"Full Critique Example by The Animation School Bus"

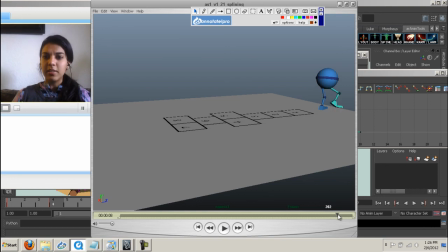[32:35]
And then here on this last little bit when the character lands and he comes up be sure that every time a character stops or lands somewhere there's always that kind of like residual dying down of energy so it's like he lands and it's like this up and down settle okay.
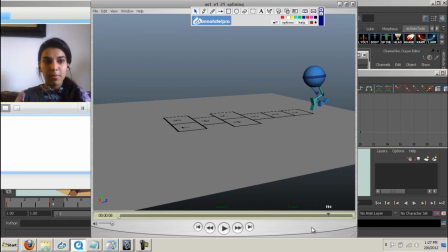[32:55]
Not just like land and the character just freezes on you. So have them, you know, I even think this foot, this green foot could probably land by frame 200 as well. And they're kind of in this down position, and then they come up here at like 205,
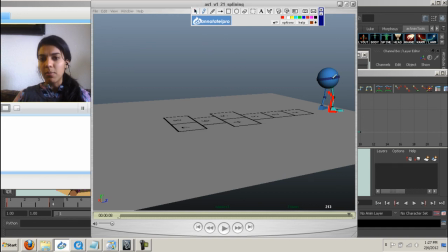[33:14]
and then maybe by like 210 or something, you know, this ball comes down a bit. So that you kind of have this down, up, down, and then maybe another little tiny bit up so that the ball goes up just a tiny, tiny bit. It's not really moving forward, it's just going up a little bit.
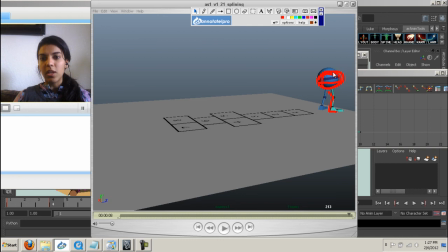[33:34]
So you're kind of getting this, like, up and down little settle until the shot ends and it's come to its nice little settle. And I know it's more work, but, you know, that's what we do as humans. Like, you gotta remember that in your animation is that we have forces and we have energy, and when a character stops,
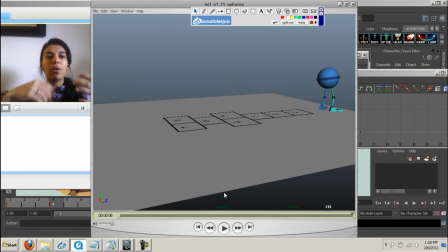[33:50]
we don't just fully come to a stop, you know, our hips have to stop and settle. And even, you know, the hips, when they arrive here, you can do with what we were talking about with the toe, where you round off that edge. So it's like, although the character is moving forward, once he hits here, you have him go a little bit forward, and then back around, and then he settles.
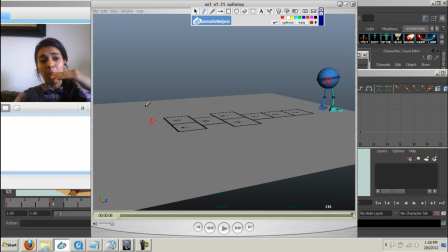[34:11]
You know, so it's not just the up and down movement, but it's also this kind of little forward, and coming back to catch that force and energy of moving forward, to now coming to a stop. So, I hope all these notes make sense. And I think it's looking really good.
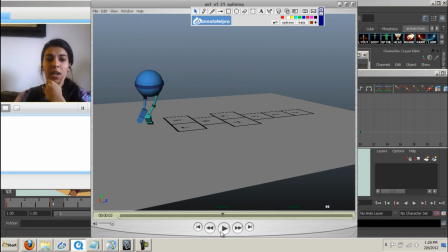[34:30]
This part over here, you have to clean it up the most, I think, but I think you've kind of probably done the least amount of work there. So it's just a matter of putting in the time and putting in the work. And I think the shot's in a really good place, so I would just keep going with it. Keep cleaning it up.
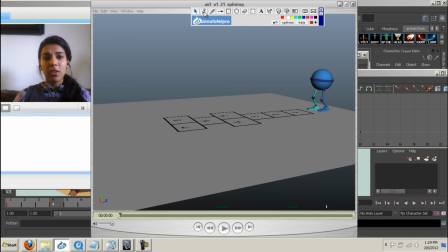[34:49]
Keep tracking those dots, making sure that, you know, everything's moving forward. you don't have any dots that are kind of backtracking on you anywhere you don't have any weird wonky stuff you know dots are all going forward everything's flowing through even if you know you're even
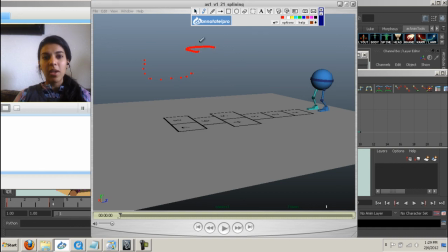[35:08]
if we're going this way then coming back this way we're not going to leave those edges sharp you know we're going to round off those edges everything's going to flow through you know arcs and dots will kind of help you solve so many of these weird glitchy problems
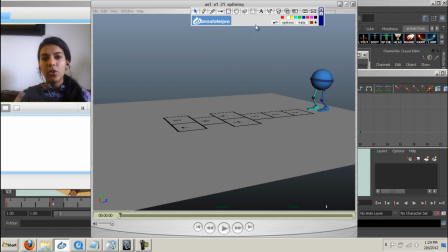[35:21]
it's amazing so make sure that you know you're going through all those and getting all that stuff cleaned up and i know it's a lot of work but just do it you know a little bit at a time little bit at a time and keep going through and i think you'll be fine through this shop
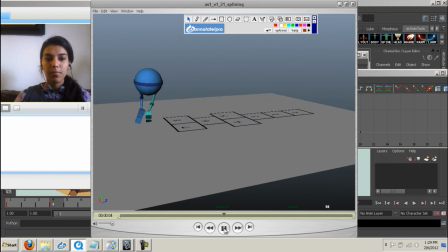okay so hope all that stuff makes sense email me if you have any questions or anything and keep going because it is looking really good um
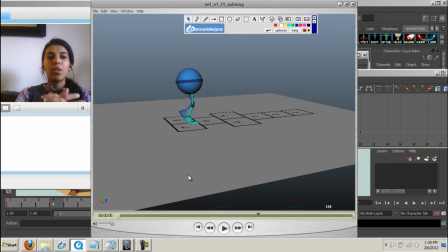[35:54]
and don't worry if it's getting hard if you're biting too much that you can handle because that's kind of the only thing that's going to make you grow as an animator is challenging yourself every single time and i don't think you're doing something that's too overly complicated
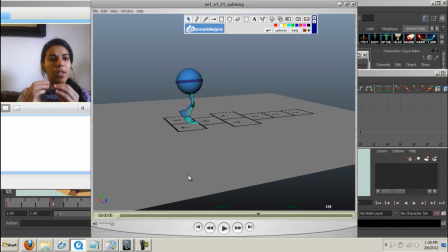[36:10]
i think you're at a pretty good challenge you know what you're doing in animation you know fairly well you're in a good spot and you're just challenging yourself a little bit but I don't think you're like challenging yourself so much that I'd say you know what this is too much you need to go back and do something simpler I think you're kind of right
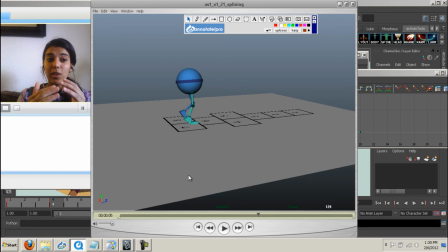[36:27]
at that perfect amount of challenge I suppose to keep to make it hard for you because it has to be hard so that you can learn from it and become a better person on your next shot or become a better animator, I guess, in the next shot that you do.